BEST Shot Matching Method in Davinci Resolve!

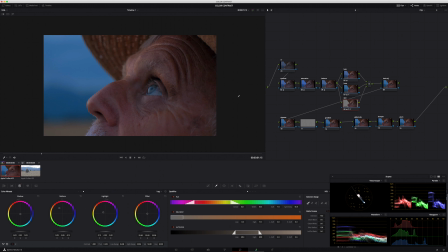Another thing we're going to do with that skin node is we're going to go into our curves again, our hue versus hue. And let's just make sure that his skin is sitting where it should be. So moving some of that red around, messing with the red and yellow on the curves here.
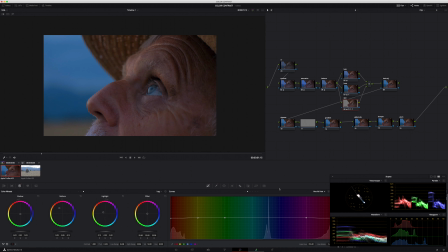I'm just going to dial this in. Keeping an eye on the vector scope here, but also just kind of giving it, just what your eye sees. Just kind of go off of your instinct here.
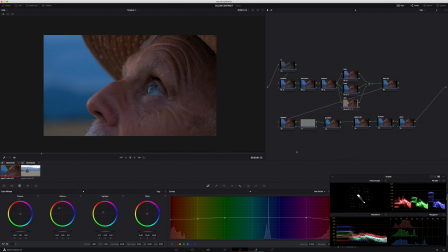Hue versus sat, pulling that down some. Cool. Okay, so now we're going to go back into our primary wheels. I'm going to do maybe just a little bit of cleanup. Keep pushing the right colors in where they need to go. That's good. And then I also want to bring up the exposure on his skin some.
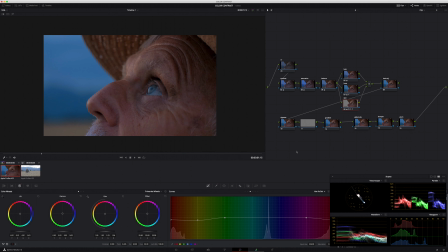Yeah. So that's just going to help pull him out a little more from the background. Let's see. So now we're going to hop into the look adjustment node, and all three of these nodes in the parallel node are being blended together and then sent out to the look adjustment node.
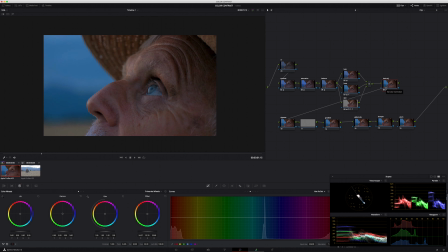Let's just take our offset, move it around some, see where it looks good. See, we're really bringing the skin out. Okay, I'm going to reset that. And our gamma, we're going to push a little more orange and pull our lift a little more towards blue.
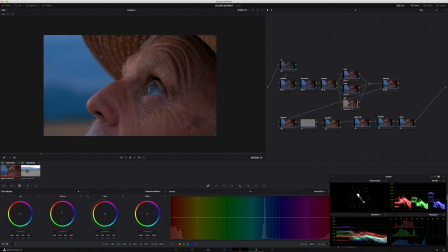Back in the orange for the gamma. Keep balancing that. And then in the highlights, again, I should say,
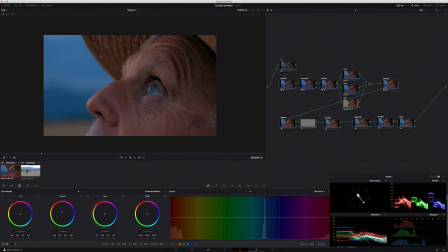Yeah, I kind of like that. It's almost putting that skin in sort of that green yellow in the highlights. I like what it's doing with it there. Okay, so now we're going to come back and we're going to really dial this look in just a second, but I want to also work on the vignette here.
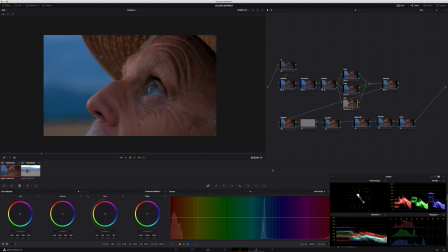The image is pretty flat overall, and we want the viewer's eye to immediately go to this gentleman's eye. So we're going to make a circular window, give it a little bit of an angle here, and then be sure to soften it, I mean almost all the way all the time.
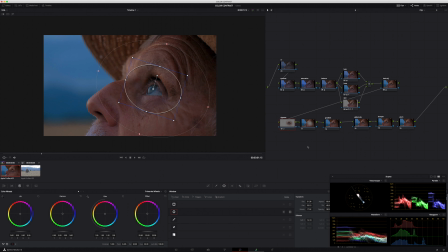You do not want to see that little halo effect that you can have if you don't soften out that window enough. So now we're going to invert it, and that means that this current node that we're working with is affecting everything on the outside of this vignette we just made,
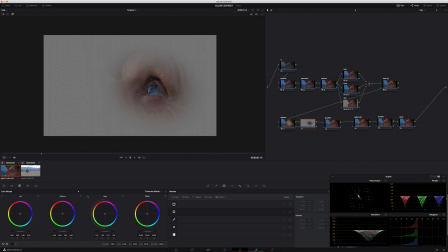and then the outside node is affecting everything on the inside.
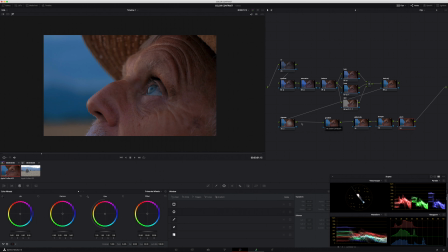So the way to make that outside node, like I just showed you, you can either press Alt-O, I believe it is. You can set an outside node. You can set that as a keyboard shortcut, or you can make another node. Take this blue square, because this is what's going to send the key information.
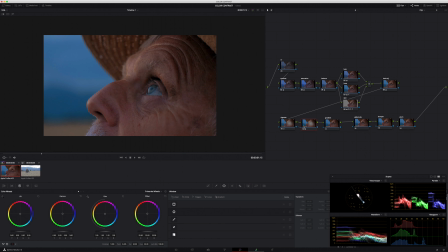You're sending the key information to the next node, which right off the bat, you see you're just getting the same thing.
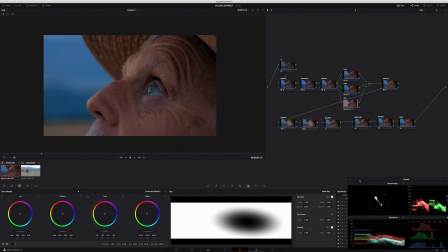If you go into the input, or so the node key, then you invert it here.
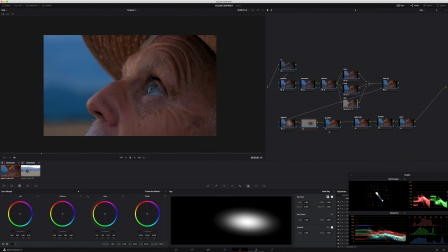Now it's basically the same thing as an outside node. So back into here. Let's go ahead and bring the exposure down a little bit. We'll probably grab it based on what I'm seeing in the scopes, kind of in the middle. A little higher.
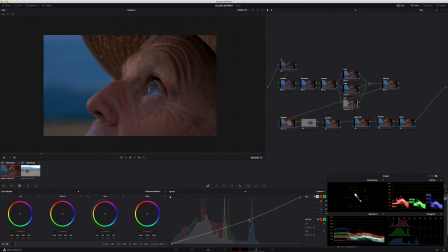We'll pull that down a little bit, and then we'll go into our outside node, which is technically the inside, and we'll pull this one up some, probably from a slightly lower point. Yeah, and I can see that node's a little, or that window's a little bit small.
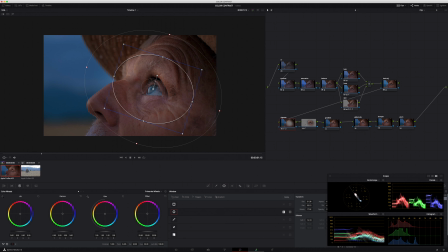I want it to be bigger, just because you can kind of see that haloing effect there. And it's a little bright for me, so let's pull that back down some. That's all right there. This gradient node right here is actually going to be used in our next clip.
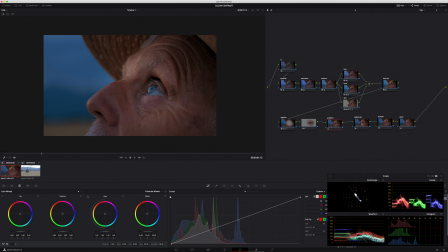I'm going to show you why when we get to that. So now we're back into our global adjustments.